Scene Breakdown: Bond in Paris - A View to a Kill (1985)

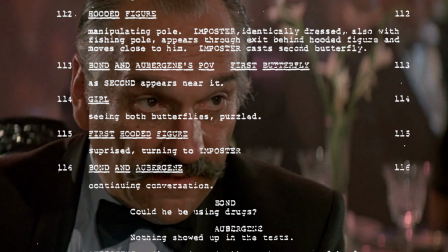4:19 This particular spoon of soup is actually written into the script at this precise moment in the conversation,
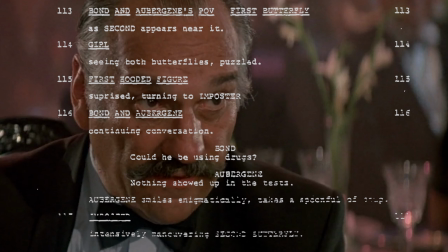4:26 which is something you very seldom see in a screenplay. And in comes the assassin.
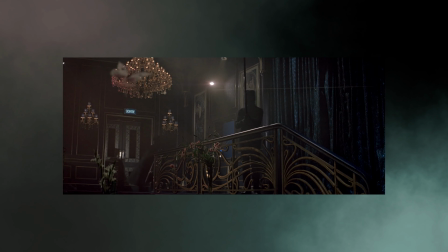4:32 We learn later that this is Zorin's henchwoman, Mayday, played by Grace Jones.
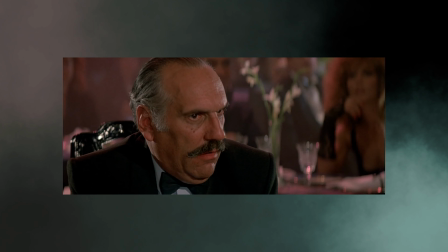4:38 And a chop, and down goes the butterfly special effects guy. Mayday swings around a poisonous butterfly and hits Aubergine.
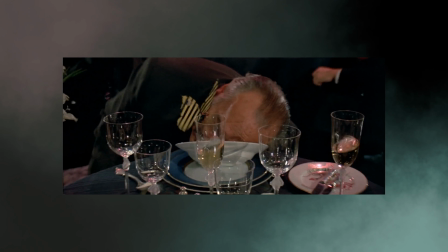4:46 And of course this butterfly is yellow and black, colors we associate with danger.
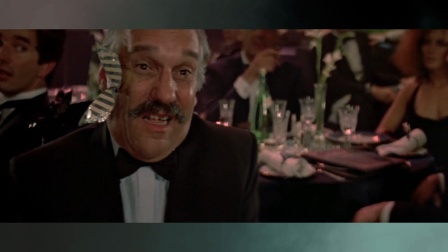4:51 Some really cool practical effects here. I show the footage to some of my friends who are professional VFX artists,
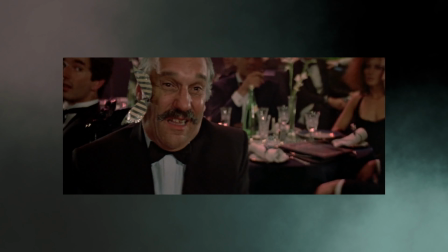4:59 And it took us all quite a while to figure out how this effect was pulled off.
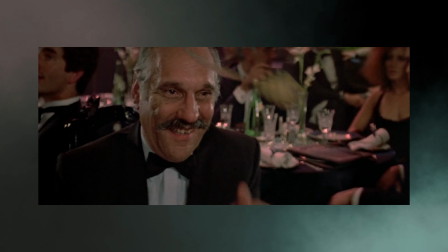5:04 We think what they did was to build a small prosthetic and attached it to actor
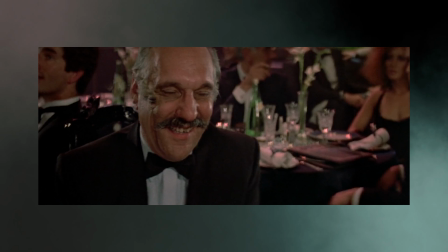5:09 John Glen and used some type of ultra-thin wire,
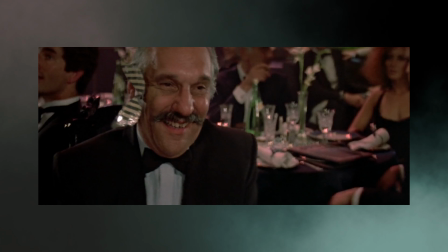5:14 then somehow got the butterfly to stick right on his cheek, possibly with some type of glue or magnet.
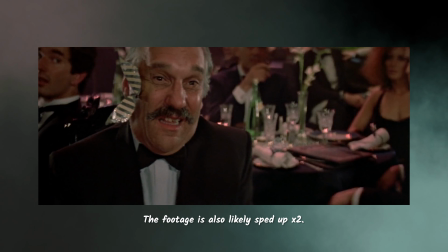5:21 That's our theory, at least.
There's a fly in his suit.
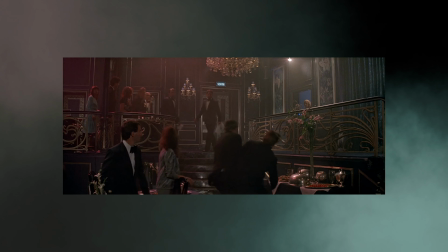5:27 A little one-liner from Bond before it's time to chase after the assassin.
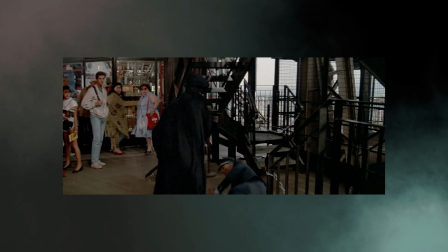5:31 So now we're back in the actual Eiffel Tower and Mayday runs up the stairs and Bond goes after.
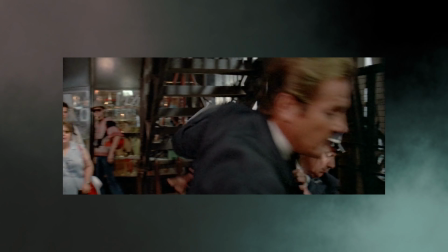5:37 The stairwell between the second and third floor being sealed off from the general public was a thing in real life as well,
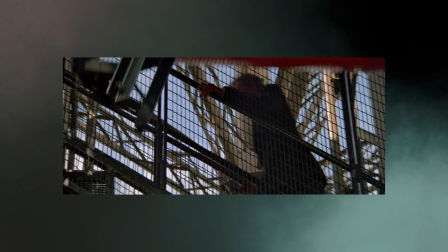5:44 at least in 1986. Bond catches up and there is a little bit of action.
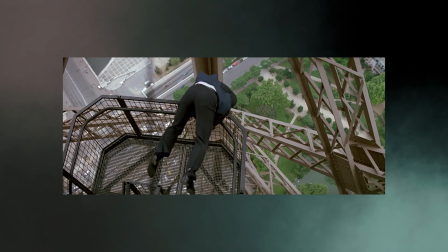5:49 It's kind of hard to figure out exactly what's going on here.
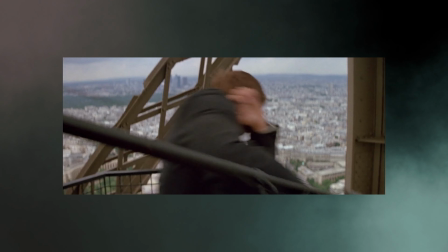5:53 I think Mayday strikes Bond with the fishing pole and snares his ankles with the fishing line and then flings the pole upwards,
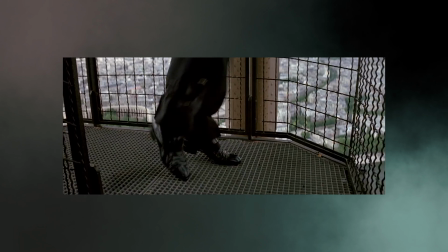6:02 almost knocking him over the railing.
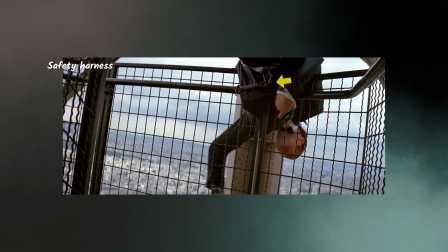6:04 We should be aware that this staircase was really narrow, so what could be done when it came to staging a fight was really limited.
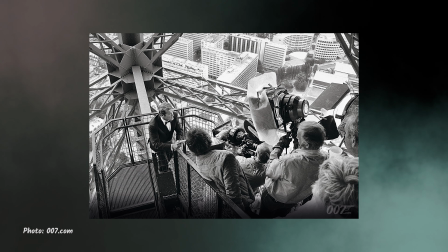6:13 Just behind the camera there are 2 huge lights as well and a lot of crew members.
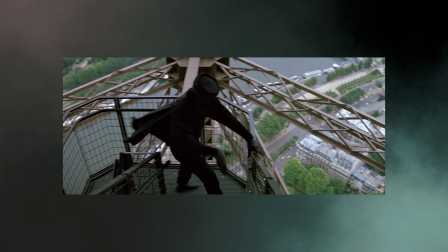6:18 That's why there's a cut right here, because Roger just couldn't move any further up the stairs.
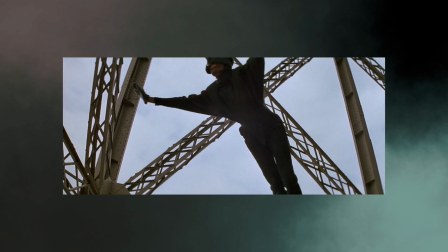6:24 So Mayday does the parachute jump off the top of the tower. This jump being performed by stuntman BJ Worth.
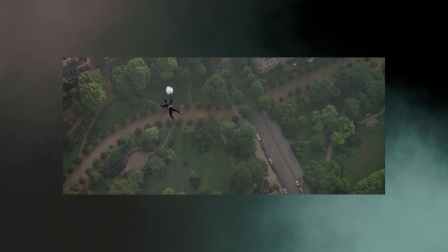6:33 Now, I've never done a parachute jump, and believe me, I'm not planning to either.
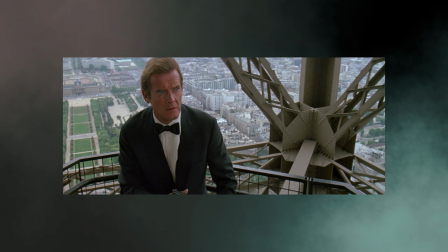6:38 But I know enough to realize how incredibly skilled and brave you have to be to perform something like this.
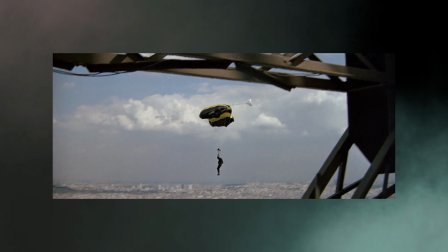6:44 If even the tiniest detail goes wrong, you're basically screwed. No time to open up a second parachute.
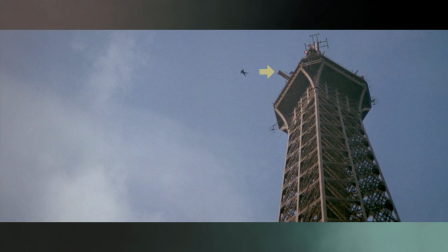6:52 You can actually see the little platform BJ used as he did the jump. It had to be there since the Eiffel Tower slopes outward, so he had to get as far away as possible from the actual structure.
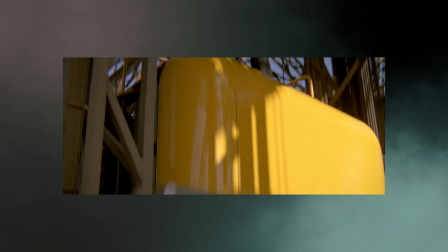7:07 Nice stunt work here as well. I talked in the previous video about how this movie doesn't hide Roger's stunt doubles very well.
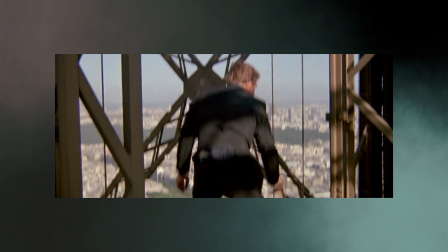7:15 But I think this is one occasion when the filmmakers get away with it.
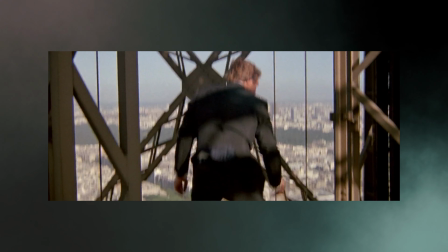7:20 Just have the stuntman with his back towards the camera and we don't really question it.
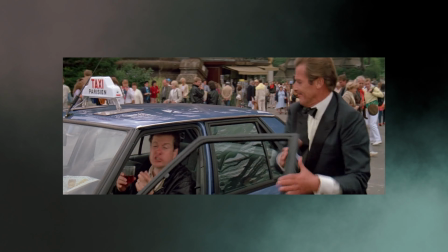7:24 So Bond runs up to a cab driver, but the driver refuses to take him, so Bond throws him out.
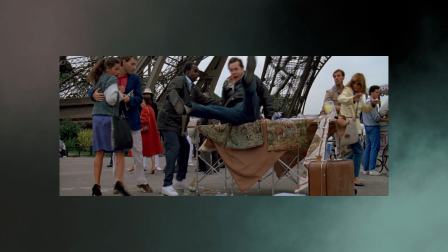7:30 When I first saw this movie I found it odd. I mean, why would a cab driver flat out refuse to take a passenger?
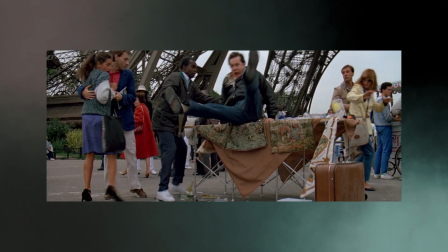7:37 Well, turned out this little interaction actually seemed to have a little bit of real-world accuracy.
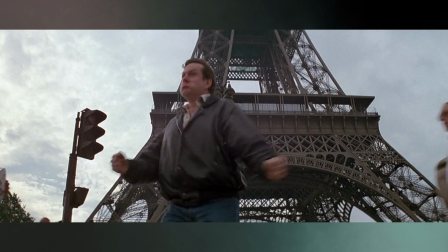7:43 As I mentioned, my family vacationed here in '86, and for whatever reason,
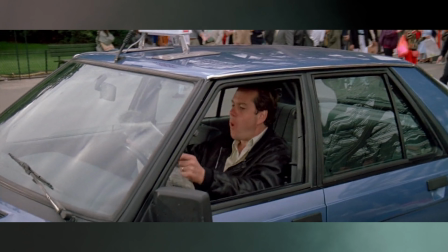7:48 a lot of cab drivers flat out refused to take passengers.
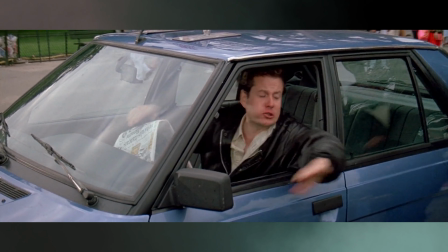7:53 I think it happened to us about 4 times, and as far as I remember,
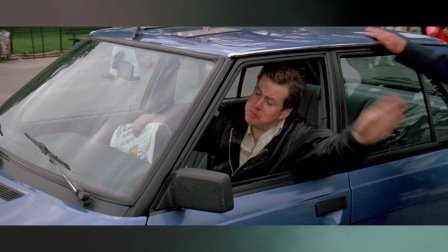7:58 we didn't look particularly threatening, just your average, boring Swedish family.
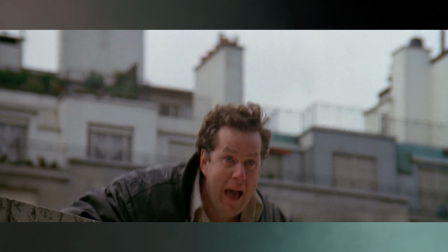8:03 If any French people are watching this, let me know if things have changed.
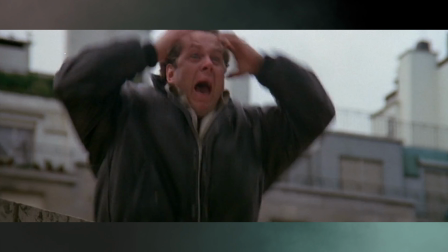8:07 Or did we just have a run of bad luck when it came to choosing cab drivers?
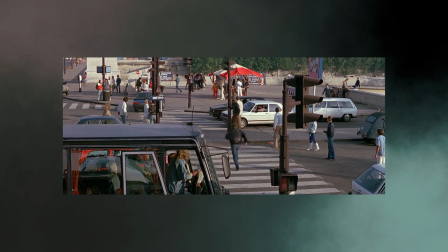8:13 So, time for a car chase. Again with some really nice stunt work. Most of the driving being done by series regular Remy Julian.